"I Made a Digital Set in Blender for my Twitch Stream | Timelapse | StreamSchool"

Recently, I finally got my second camera up and running, and I think it would be a massive understatement to say that we've definitely been putting it to good use in the streams.
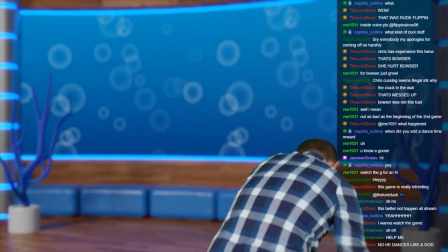But with a standing area and a second camera comes a lot of room for innovation, and I wanted to make some new digital sets to really put it over the top.
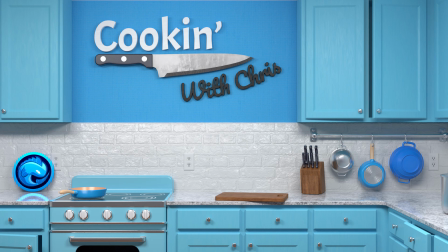[0:24]
So this week, I made a kitchen digital set for whenever we do food-related stuff on the live stream, and I recorded the entire process. So this video is a little over six hours of work, condensed all the way down to just 10 minutes, and I've narrated the entire thing to sort of explain my workflow. That being said, let's get started. My name is Chris Foglia. I'm your Stream Scholar. Welcome to Stream School.
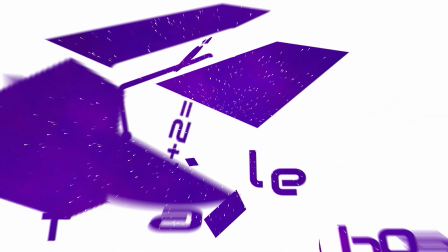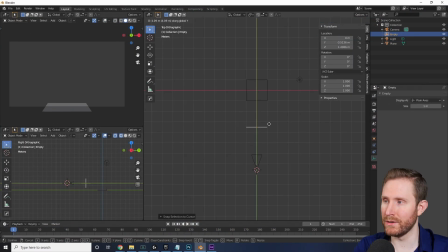[0:55]
So the very first thing I do when I start any digital set is make sure the digital cameras sensor size,
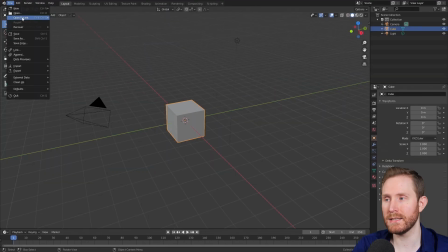[1:00]
focal length, and actual position in space match that of my real world camera.
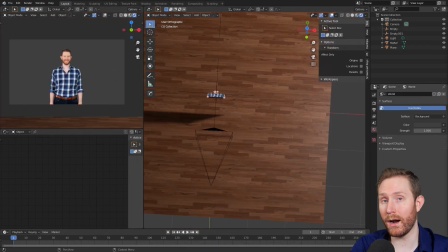[1:04]
Then I also shove in some references for where I'm going to be standing and where my back wall is,
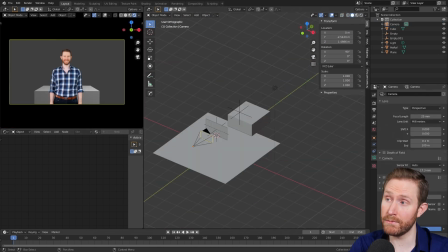[1:10]
as well as an actual picture reference of myself so I can model the scene around me.
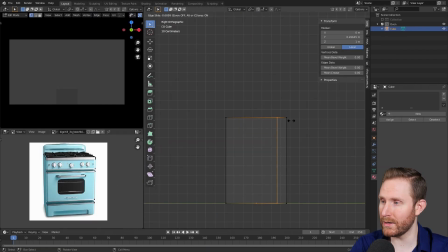[1:15]
Then here I went on Google and found some reference for a really cool oven for a kitchen set.
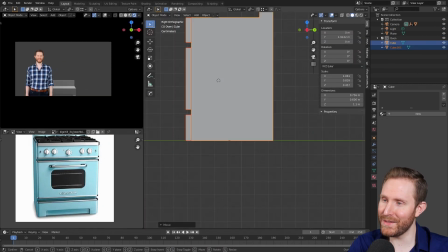[1:20]
I just think I searched retro oven or something and I found this one and then this is just pretty much box modeling 101.
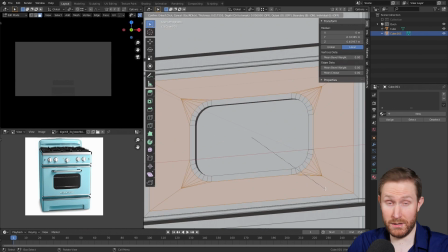[1:26]
And the proportions don't matter 100% here, but I did go into my kitchen and measure the height and
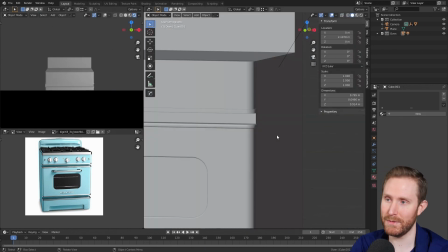[1:34]
width of my actual oven using a tape measure to make sure it matched and felt correct.
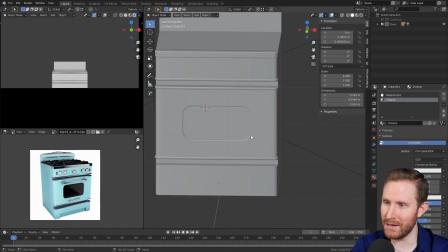[1:40]
And you'll notice that I use a lot of really destructive modeling techniques here between all of the bevels and the ingons and just the messy geometry in general.
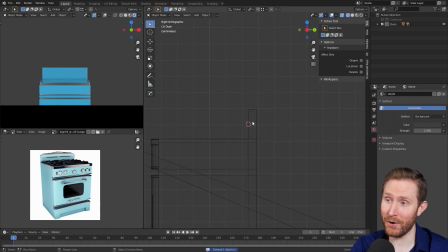[1:49]
And I wouldn't recommend that in an actual production workflow, but since I'm the only one touching these scenes,
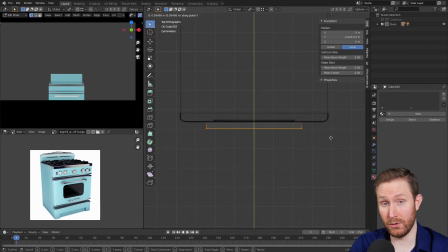[1:55]
if it looks correct,
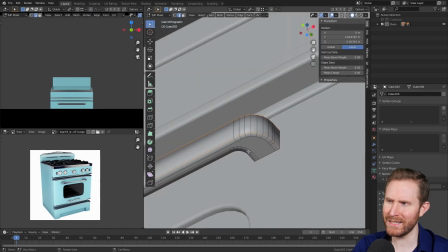[1:56]
it is correct because nobody else has to mess with this and i like to get these scenes done as quickly as possible because i have a whole bunch of stuff to
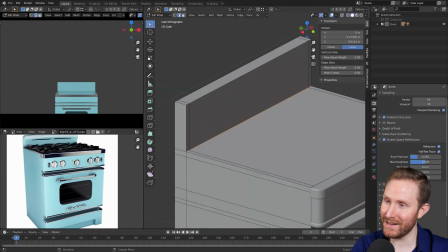[2:04]
work on but overall i think we turned out with a pretty cool looking oven and i decided here to do a glass top instead so
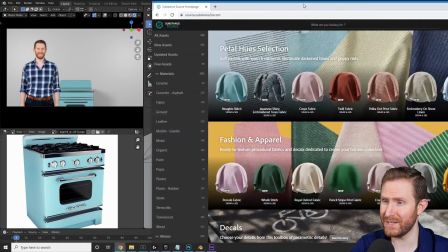[2:12]
it feels more modern instead of just like the regular metal cross-hatching burners it's also a lot easier to do um here i wanted to find a cool
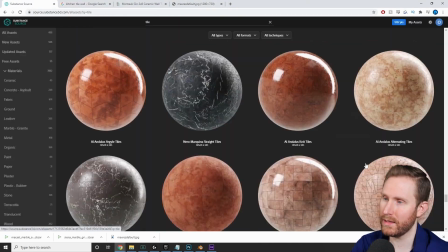[2:20]
tile texture for the walls and i tried a whole bunch of different things and looked through the substance repository,
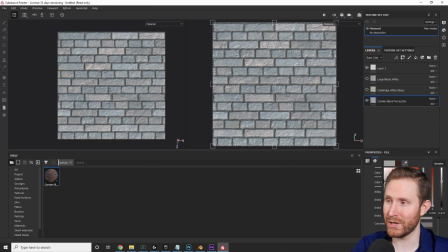[2:26]
but I ended up just using a bump mat from a brick texture that I already had on a solid white wall to make it look sort of like painted brick,
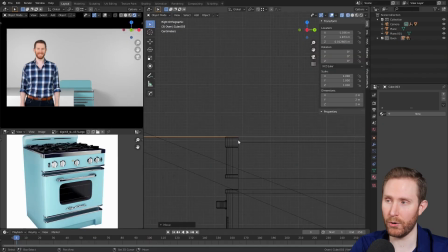[2:34]
which you'll see a little bit later.
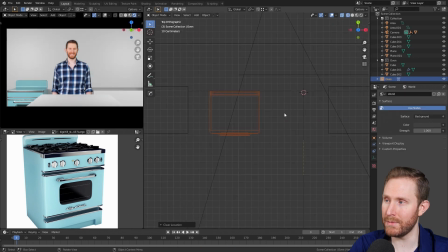[2:36]
And here I just started laying off the scene a little bit more, making sure I knew where the cabinets were going to be, and I realized that I was standing smack dab in front of the oven,
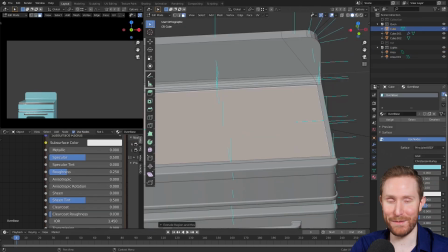[2:44]
which was not great since that's like one of the primary set pieces that needs to look cool.
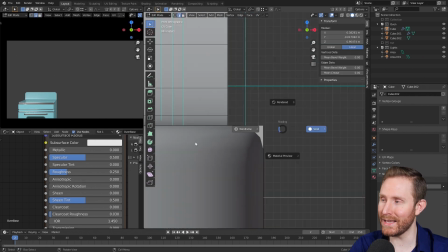[2:48]
So I moved that over, then I continued to make the glass stovetop, And when I'm texturing things,
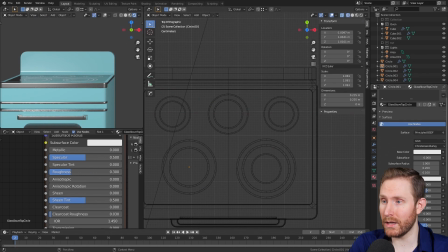[2:54]
when I need something that would normally be textured, like those stove circles, sometimes, if I can,
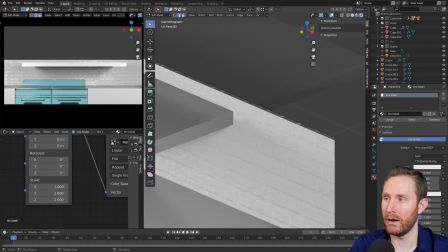[2:59]
I'll just model them on to save time.
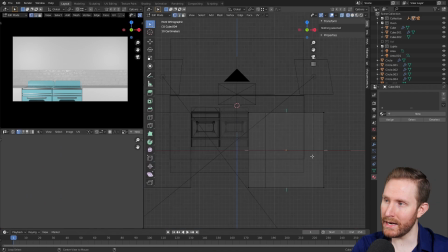[3:03]
Here I added in the wall and the brick tile pattern, and I decided to do a two-tone wall with the white bricks and the wall behind it.
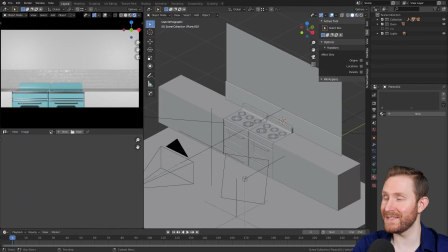[3:10]
And whenever this pauses for lengthy times,
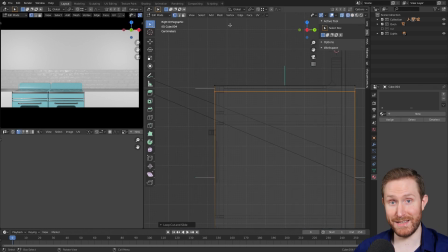[3:13]
I'm literally walking over to my kitchen and I'm taking my tape measure out and measuring things like how thick is the granite,
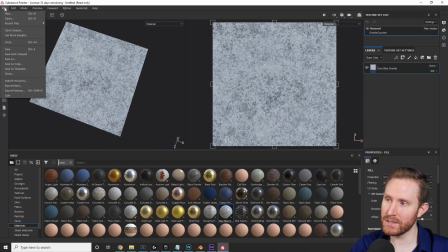[3:20]
how deep are the counters and all of that stuff. And I decided I was going with a blue and white sort of color scheme for this kitchen.
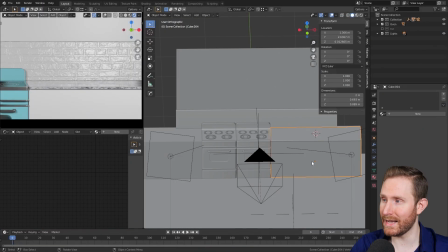[3:28]
So I grabbed like a silver, gray, white-ish granite and put that as the countertops and then decided to make the cabinets a blue. and I wrote down the
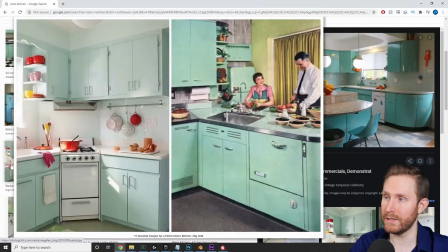[3:36]
measurements for the cabinets from the real world in terms of inches just so I wouldn't forget and just so I wouldn't get that wrong
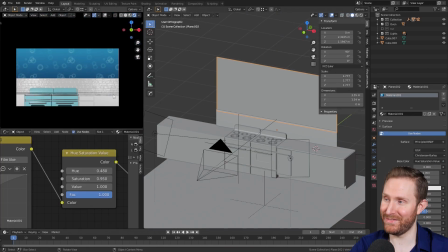[3:42]
and then I started modeling that out. Here I wanted to use my typical signature bubbles on the wall but I just could not get that color to work.
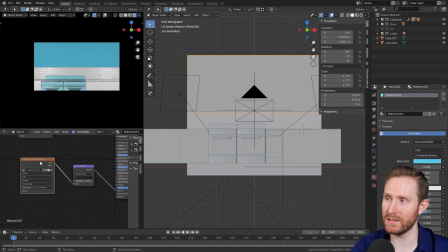[3:51]
It just would not look good with the retro blue that I really liked on the oven so I decided to resign and just go with a plain colored wall
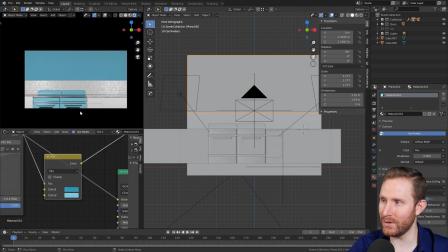[3:58]
but I added some a little bit of wallpaper texturing to it just to break it up some add some variation because it didn't look
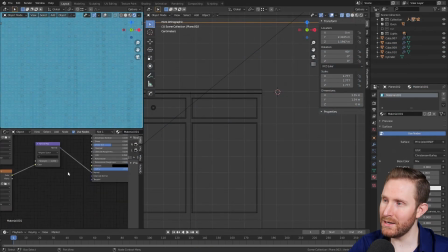[4:05]
very realistic with just being a solid blue then here's some more modeling and texture manipulation but mostly modeling on the cabinets
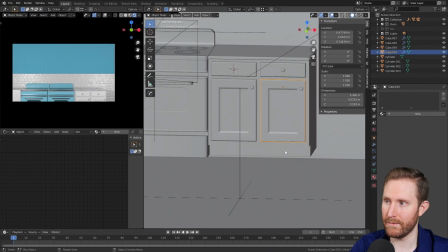[4:14]
and adding the handles and everything and again I literally measured all of this stuff out with a tape measure to make sure it matched the real-world sizes of things and I
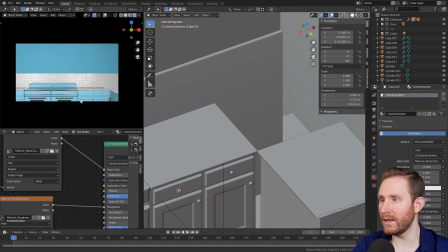[4:22]
decided at this point that this was gonna be an L-shaped kitchen and the wall would be where my actual kitchen in real life is since I'm not
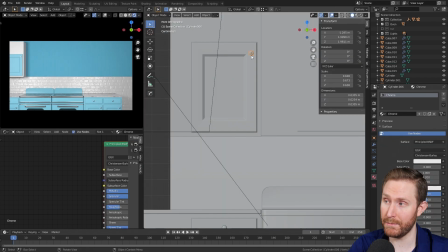[4:30]
walking over there and the chat on stream is generally going to be here be there here I added the cabinets into the scene and just
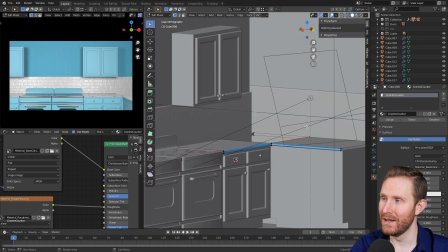[4:37]
messed around with the position and sizing of those used the same colors but most
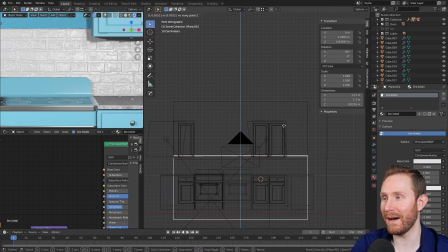[4:42]
cabinets and most kitchens have cabinets above the counter so figured
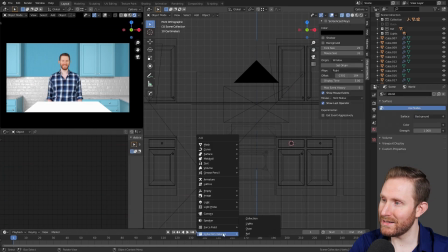[4:47]
that would be a good detail to add and here I decided to I think get
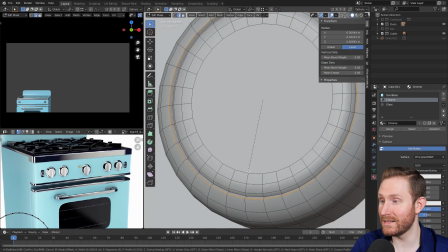[4:51]
rid of the second oven and add some dials to the main oven
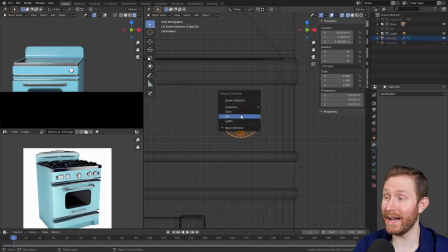[4:56]
just to add that really cool detail behind me in the scene just to make it more believable.
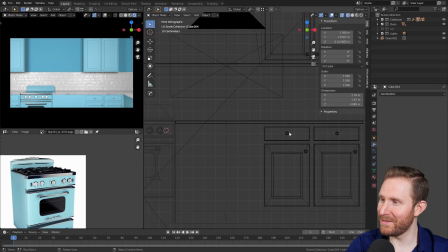[5:03]
I didn't get rid of the second oven quite yet. Oh there we go!
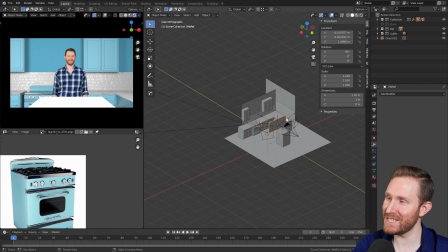[5:06]
There I got rid of the second oven and messed with the positioning of it all just to make sure I wasn't standing in front of anything too cool or too interesting.
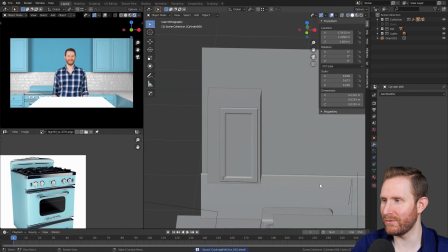[5:14]
I wanted it to be sort of bare behind me so I could focus all the detail on areas that people would actually see.
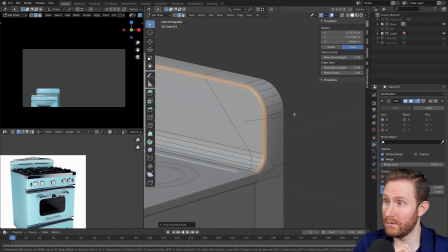[5:21]
And here I was just looking at more reference and just tuning the scene and adding detail and tweaking things.
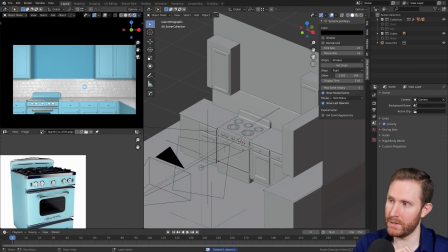[5:28]
When I'm working on these scenes, I'm a little bit all over the place. It's just sort of what can I work on next?
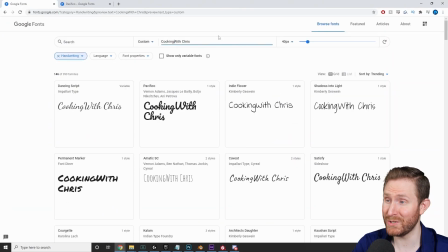[5:33]
What can I work on next? What can I work on next like there? I added a cutting board that I got back to later because I decided I wanted to add a logo to the scene Which
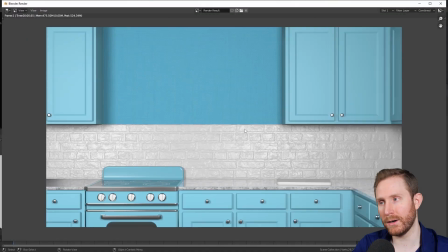[5:41]
I wanted to find some cool fonts to use for a cooking with Chris logo so I went to Google fonts which actually has like
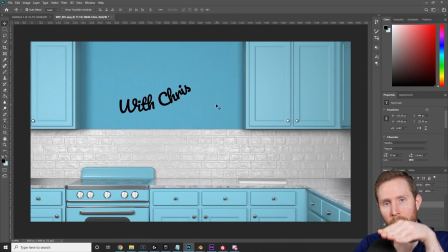[5:48]
hundreds of really solid open source fonts that you can use and I knew I wanted the with Chris to be sort of curved up in a cursive font and cooking
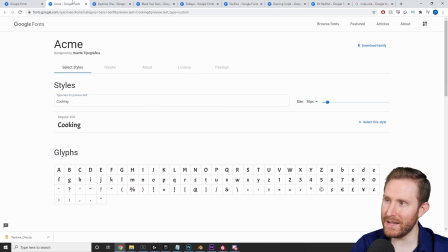[5:56]
to be more bold and sans serif but I couldn't make that I couldn't get it to work quite well until I messed with
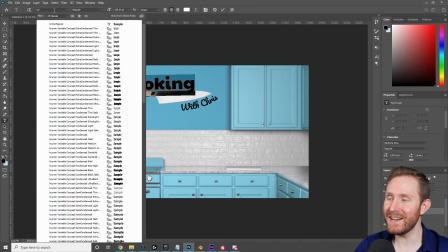[6:04]
adding a knife there and here I could not get the lower case g to work
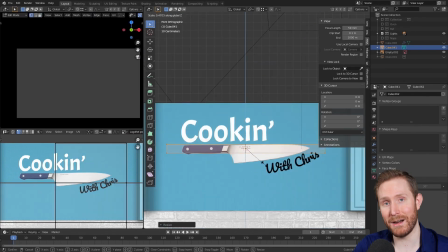[6:09]
for my life so I decided just add an apostrophe and make it cooking with Chris
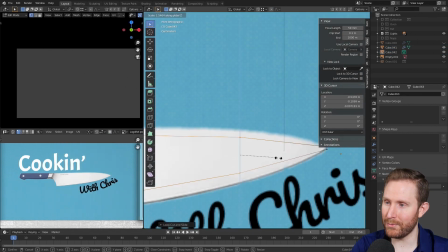[6:14]
and here I modeled the knife the handle and the knife blade weren't too bad the knife blade was a little bit more
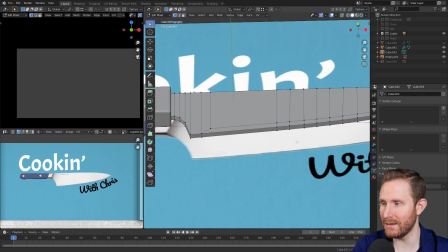[6:20]
challenging than originally anticipated because I had to model the actual sharp part.
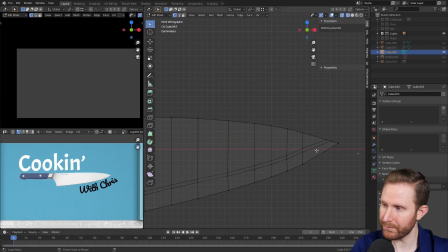[6:24]
So I had to do some cuts with the knife tool there just to make it look like an actual knife.
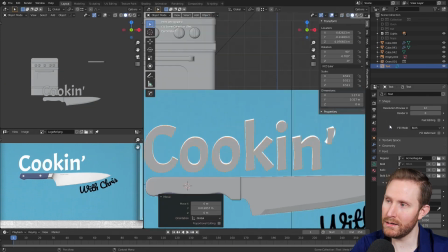[6:29]
Move everything around, model the detail, and here I added the text to the scene
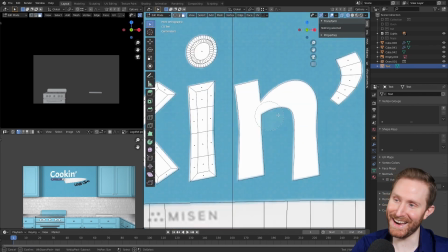[6:35]
and I re-topologized text by just making it a bunch of ingons and then insetting the text so I have clean edges to bevel.
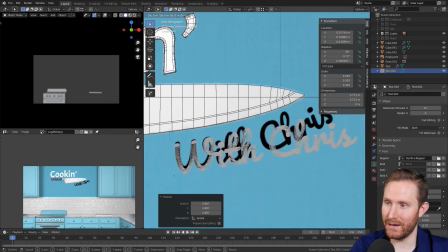[6:42]
I don't worry about the topology for the interiors of the text at all though, it doesn't really matter.
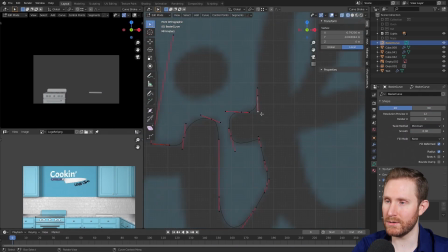[6:46]
Here I noticed the With Chris font wasn't actually connected when it came in so i decided to just manually trace that with bezier curves or bezier
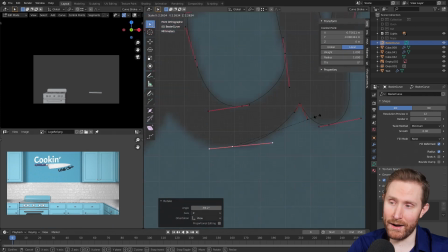[6:53]
curves however you pronounce it and that was a lot of work and a lot of effort it took a decent amount of time but in the end
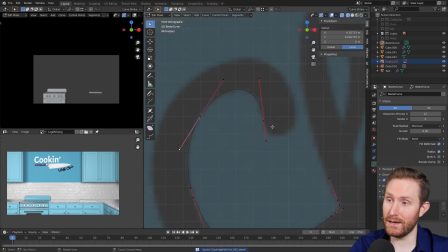[7:01]
it's worth it for the payoff i think it looks really cool and i didn't even end up having to convert this one into geometry i just kept it as a curves
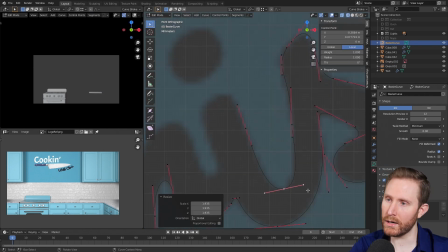[7:08]
object and used the bevel and extrude tools there and it worked out pretty well it ended up staying pretty clean it looked
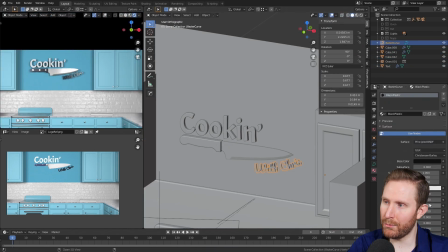[7:15]
pretty good. And I messed with the colors there, ended up with a white and a black, which I later changed to have a wood,
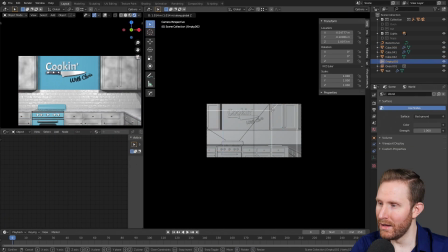[7:23]
kind of like a wood specular highlight texture on. And here I'm messing, speaking of specular highlights, I'm messing with the cabinets,
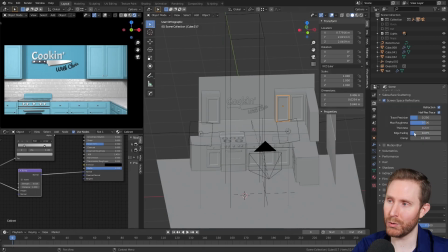[7:31]
and I didn't want to unwrap all of these and add an actual wood texture because that would have taken a really long time.
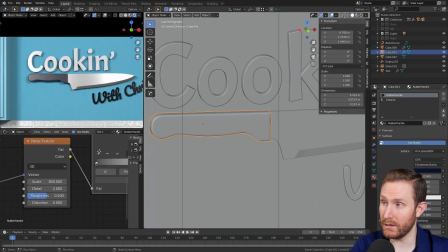[7:37]
So I decided to just use a procedural noise and mess with the scale of it using an object base coordinate to sort of just break up the specular.
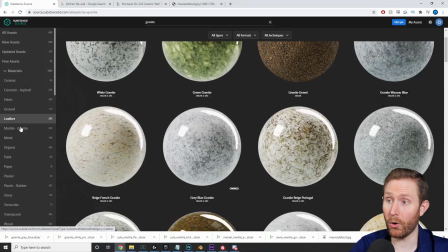[7:45]
Nobody's gonna notice it's not real wood since I'm literally only using it to break up the specular some.
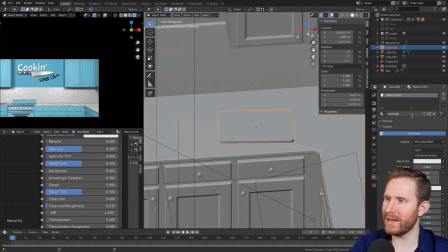[7:50]
Here I found a tileable wooden texture for my cutting board.